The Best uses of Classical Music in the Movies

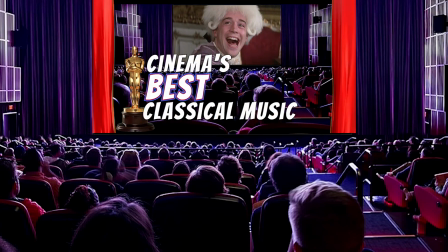0:00 Welcome to my top five uses of classical music in cinema. This is a list with a twist.
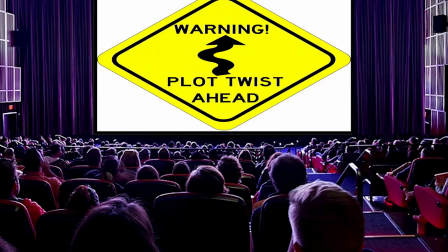0:06 I'm gonna pull a fast one on you at the end so stay tuned for that ambiguous pleasure. Some house rules.
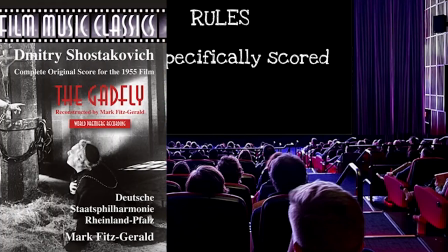0:11 Firstly I am NOT talking about scored music here. Shostakovich, Vaughan Williams, Prokofiev and many more scored music for films.
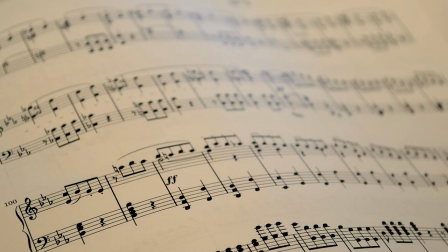0:20 Here I'm talking about classical pieces which are then used in a film. Second rule, no music from films that are about music.
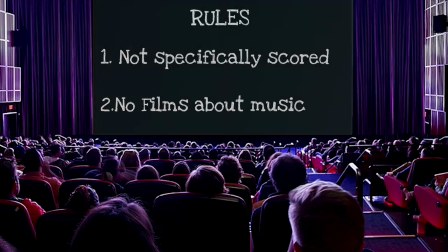0:27 That felt like a cheat, which meant rejecting lots of scenes I love.
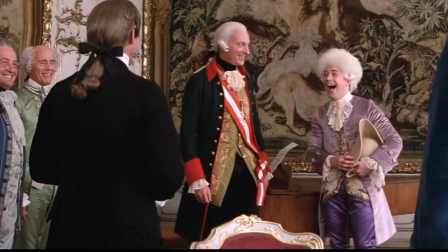0:35 And nothing from Amadeus, not even a... I'm a big cinema fan so this was a hard list to compile.
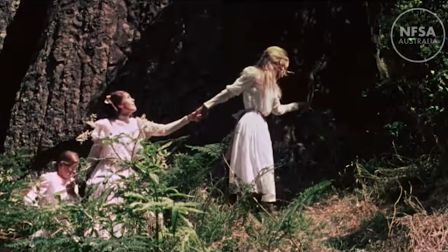0:41 The film has to be good, the music has to be great and the joining of the two must be brilliant.
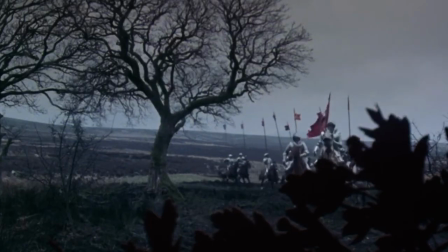0:47 Talking of which, at number 5, a gem and a classic.
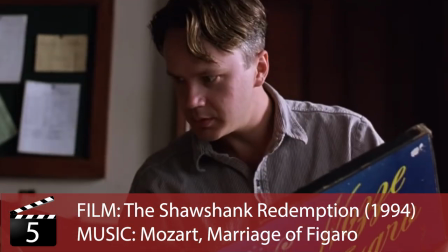0:55 Welcome to the famous scene when convict Andy Defray locks out the guards and plays Mozart to the rest of the prison yard.
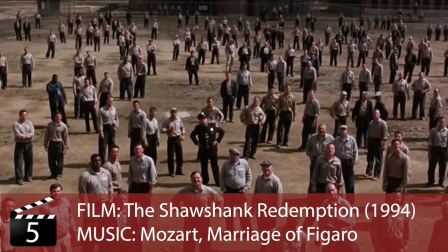1:03 A beautiful rising shot to show beauty rising over ugliness.
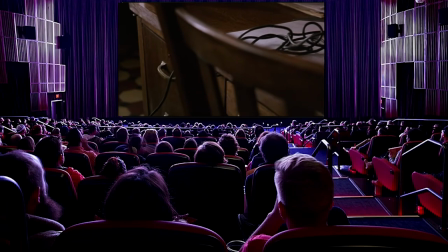1:11 There's loads of great things about this scene but I love the way music is part of the actual action of the scene and not just the window dressing.
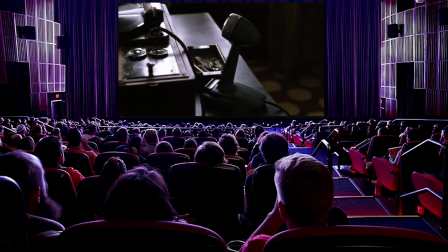1:19 I love the way it describes how music can elevate our lives and I love that line I have no idea what those two Italian ladies were singing about.
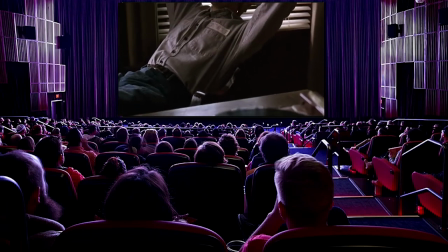1:28 Music operates at a deeper level even to language.
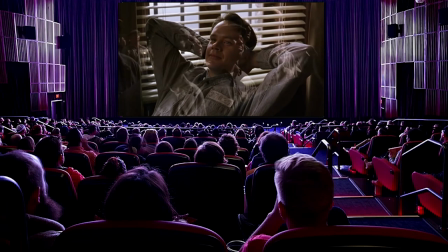1:31 Yes, The Marriage of Figaro is brilliant, but you don't need to know the intricacies of the plot to know that this just sounds beautiful.
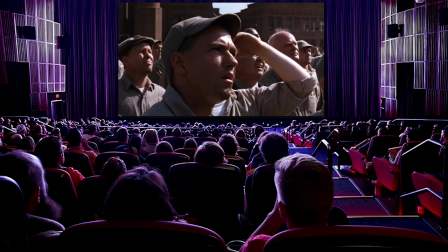1:38 I like to think they were singing about something so beautiful it can't be expressed in words.
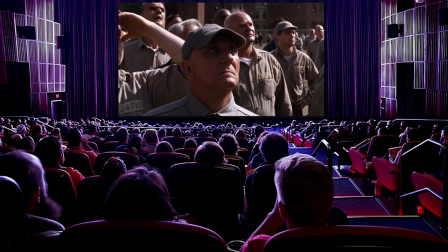1:43 Exactly. I'll just shut up. At number four comes another classic and indeed a cinema cliche.
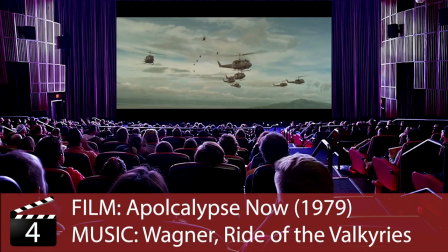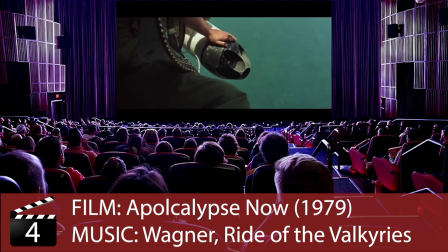1:55 Well cliches become cliches because they're just very true and everyone says them a lot.
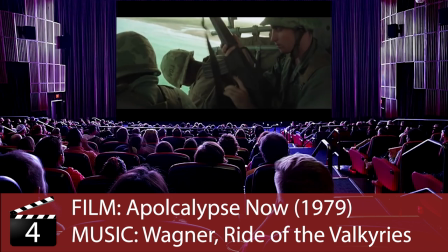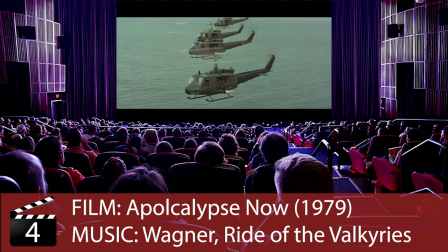2:06 It's a perfect choice, a blissful marriage of sound and vision. The references are all on point.
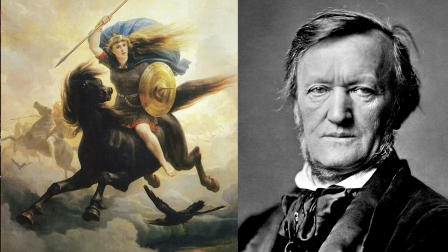2:12 The Valkyrie represent airborne attack for the original composer Richard Wagner. He's scored the violin so you can actually hear the wind rushing through the scene.
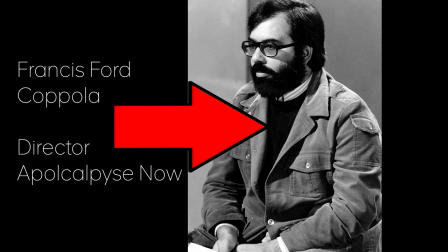2:25 There's musical history here, but cinema history too, as I'm sure Coppola knew this is not the first time this music was used in a cinematic assault.
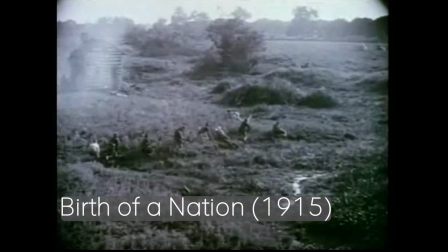2:37 Adapting music like this for a film was, at the time, revolutionary.
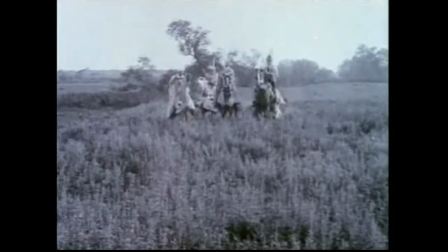2:41 However, the film's heroic portrayal of the KKK, let's just say that hasn't aged quite so well.
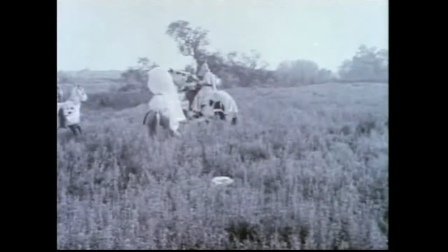2:47 Griffith's film contains none of the irony packed into Coppola's punch.
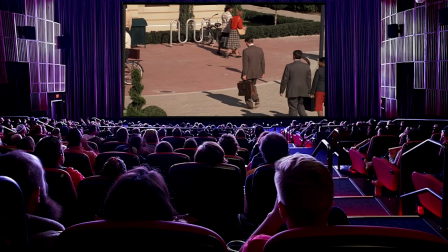2:54 Amazing stuff. At number three comes one of those tracks that refuse to stay on the cutting room floor.
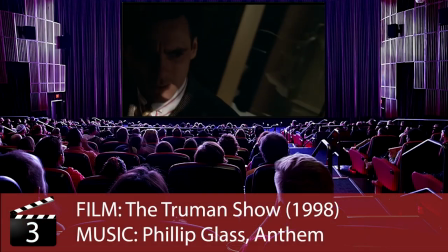This is one of those everything is perfect moments in a film. I love the film, I love the track and I love its use in this particular scene.
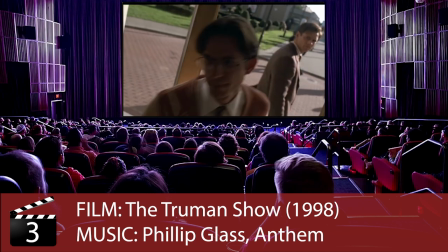3:15 The anthemic music contains a sense of revelation that's perfect here.
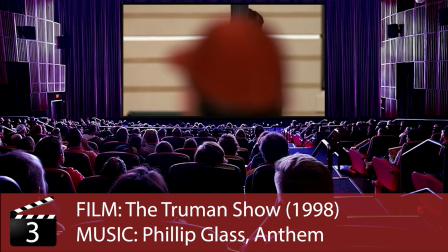3:19 That realisation that there's a truth operating beneath your everyday reality that's perfectly encapsulated with Philip Glass's music.
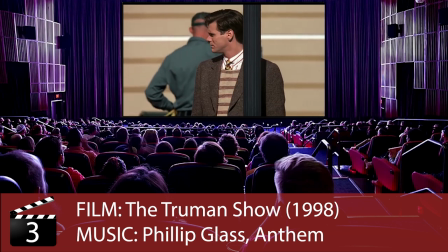3:27 It's a proper revelation.
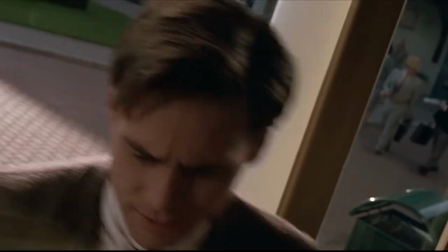3:33 Oh, and the revolving music with those revolving doors. Yep, that's perfect too.
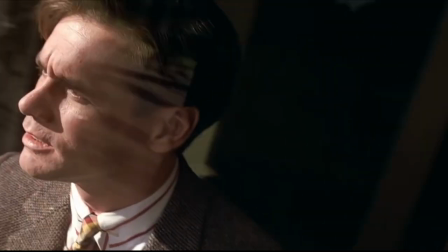3:39 The story goes they never intended to use this track in a film. They'd used it in the edit suite as what's known as a guide track.
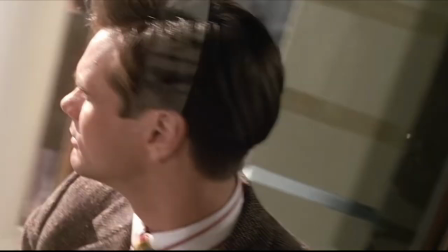3:45 In other words, just temporary. This music itself had been composed for another film a decade earlier, Paus Scratzi, but they could never find something to better it.
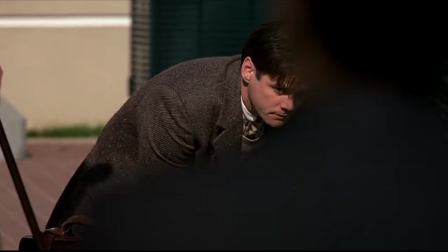3:54 So they just decided to turn their temporary music into permanent music. Right choice, I love this moment.
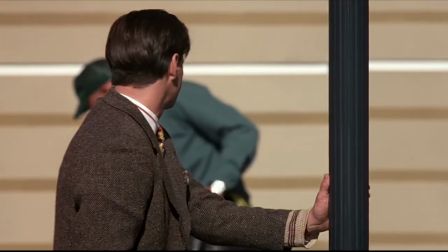4:00 All of which means, next, at number two.
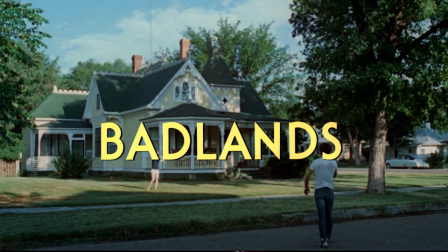4:17 There's something beautiful and disturbing about Terence Malick's choice of Orff's music.
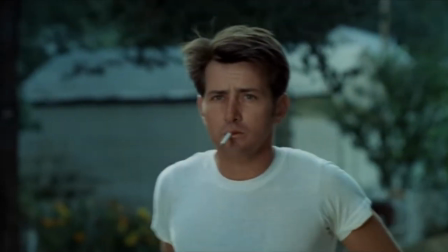4:27 The music itself is innocence personified. Composer Karl Orff literally wrote these pieces to teach children music.
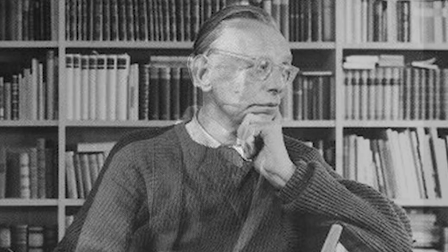4:36 But Orff also had a different history, a different life, under which he wrote different music.
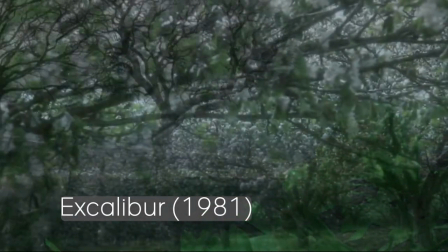4:45 This is Excalibur, John Borman's film, which nearly made this list.
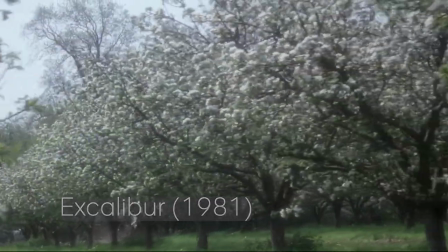4:50 It uses strong Teutonic music to convey its blood and fire.
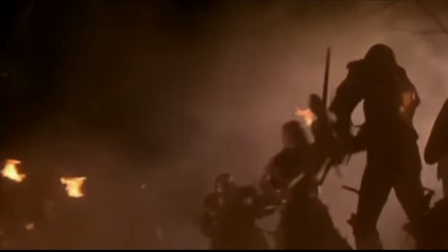4:54 Prime amongst those tracks is Karloff's 1937 Karmena Burana.
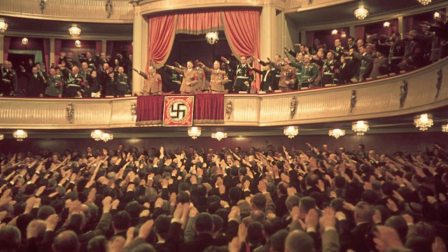5:04 In Germany, under Hitler's Nazi regime, this was a huge hit.
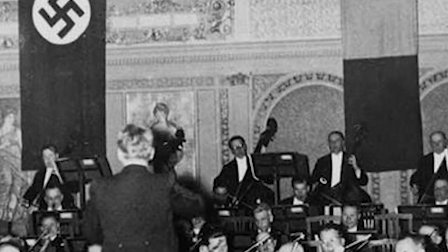5:11 And its supposedly pagan music has become since associated with Nazism.
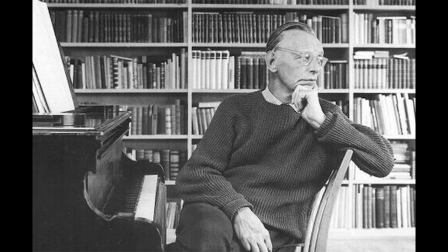5:18 After the war ended, controversy swirled around exactly how Nazified Karloff had been.
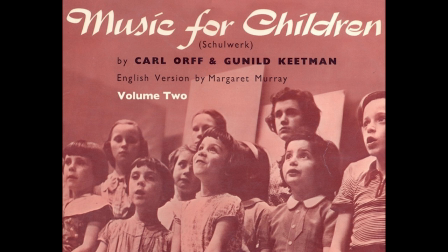5:24 When we find him writing these children's pieces, nearly two decades later, you can almost hear the relief in rediscovering innocence.
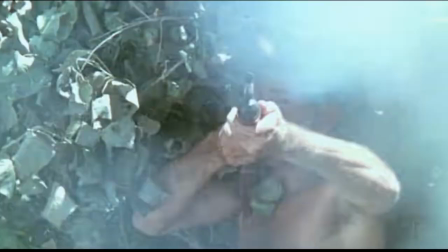5:34 All of which means there's a tension here. There's blood lurking in the background, behind this innocence, and this is teased in Terrence Malick's brilliant film.
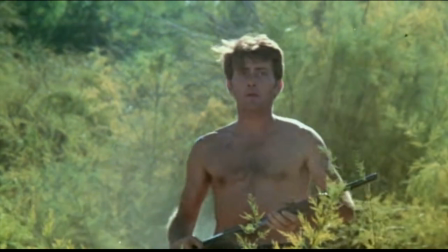5:43 The music can be sweet and pure, but also jarring.
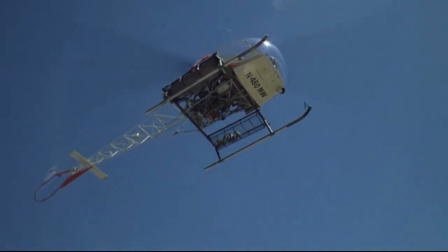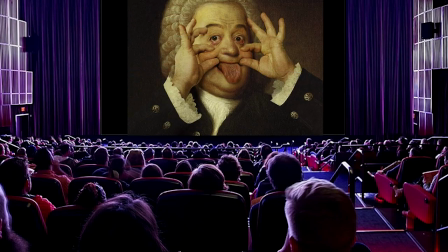5:56 So, at number one comes, well, I have to confess a cheat here. You see, at this point it would have to be a Stanley Kubrick film.
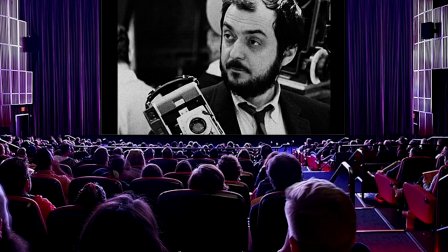6:04 In fact, more than one Stanley Kubrick film. In fact, if I'm totally honest, there's an entire top five Stanley Kubrick films that would make number one in this list.
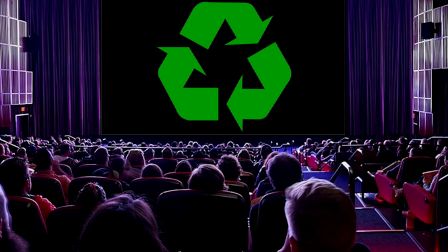6:12 So in the spirit of not wasting resources, I'm going to make a separate video for next week, a list of Stanley Kubrick's five greatest moments.
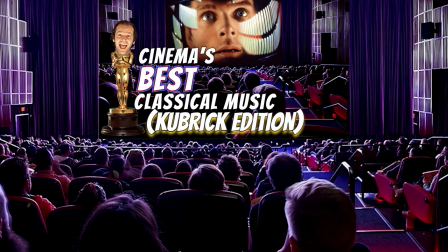6:19 Which means apologies to our number one here, whom I've kind of now knocked back to a number six place.
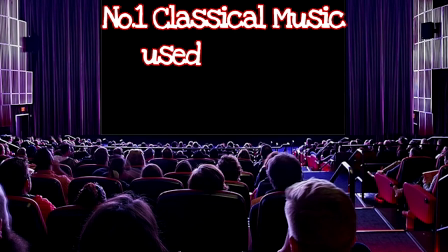6:25 But anyway, here it is, my number one classical music used in a film that's not originally scored for it, and that's not a Kubrick film.
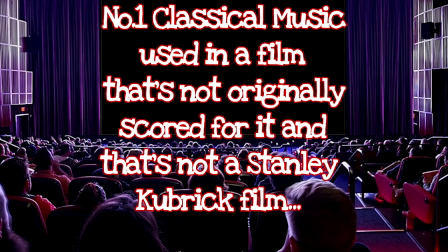6:33 It's...
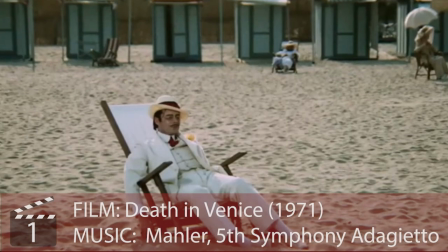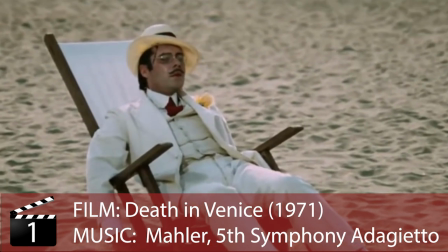6:41 The choice of Marla for Visconti's film is perfect. That lush, almost decaying late romanticism is baked into the film's meaning,
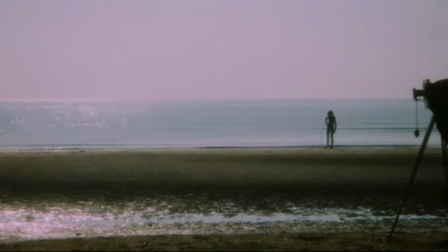6:50 delivering that sense of unrequited love, beauty, decay, and yes, death.
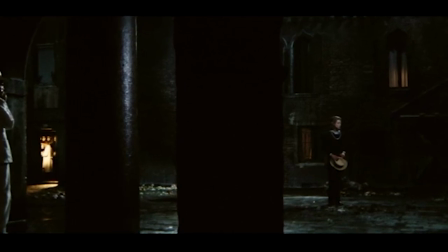7:01 Parts of the film have not aged quite so well. Not the homosexual themes I think the filmmakers were more concerned about at the time, but rather the inappropriately aged content.
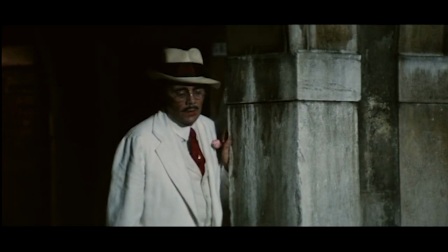7:10 There's something a bit creepy, watching Dirk Bogart traipsing around Venice, ogling this younger beauty.
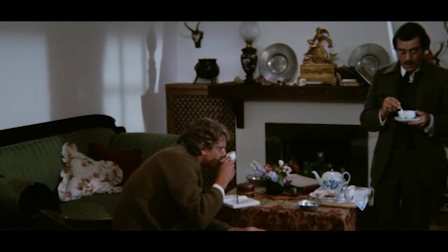7:17 There's also a few rather cheesy intellectual scenes that the film could do without.
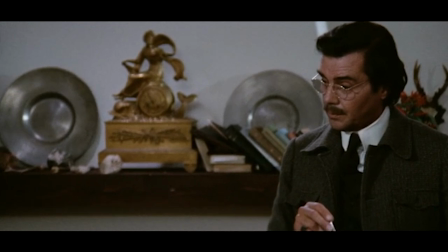7:22 Art is the highest source of education. And the artist has to be exemplary.
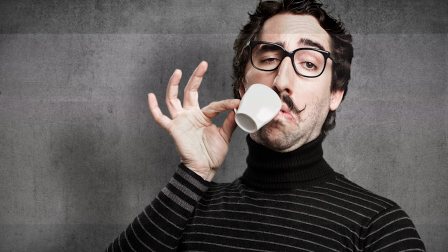7:28 However, music works brilliantly with image.
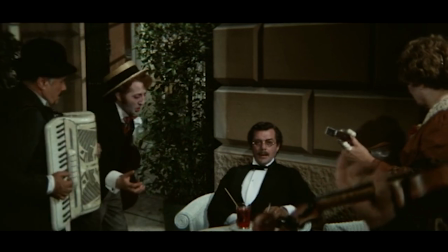7:32 And Visconti helps that music with an often fiercely naturalistic soundscape that can sound harsh.
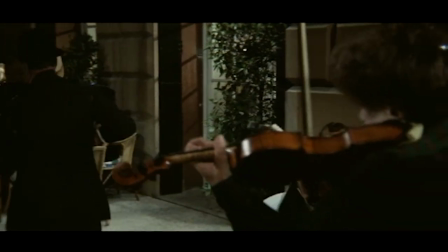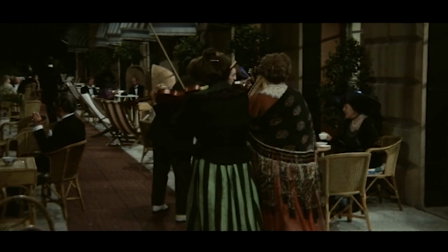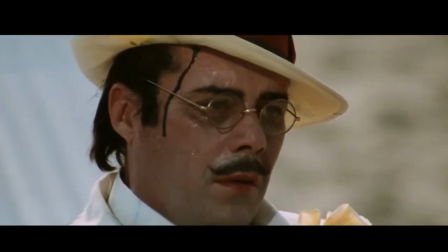7:49 So when the Mahler comes in, it feels like we're transcending a reality and the images just back that up because they are stunning.
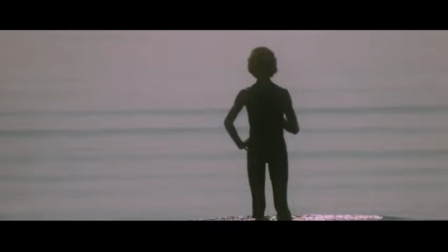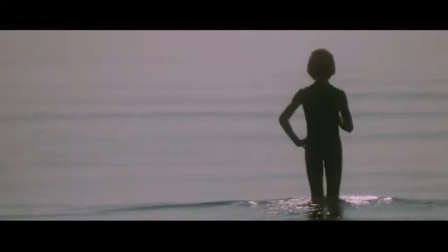8:05 It's visionary and it's brilliant. So that's all on the list.
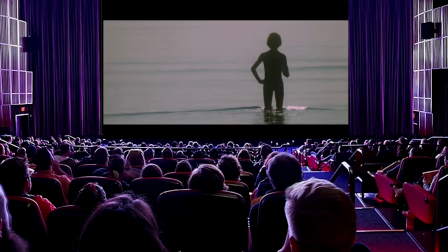8:09 I'm sure I've missed some classics, so do let me know in the comments section, although trigger warning,
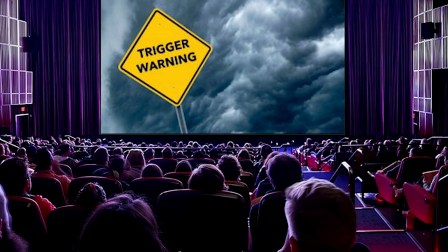8:15 I reckon some of those choices are going to appear in my video in two weeks time about the worst uses of classical music in cinema.
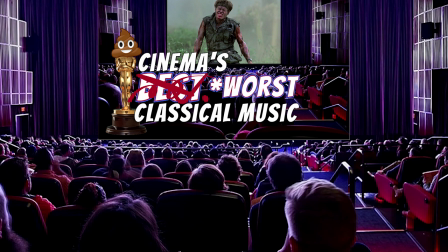8:22 Until then, please like and subscribe.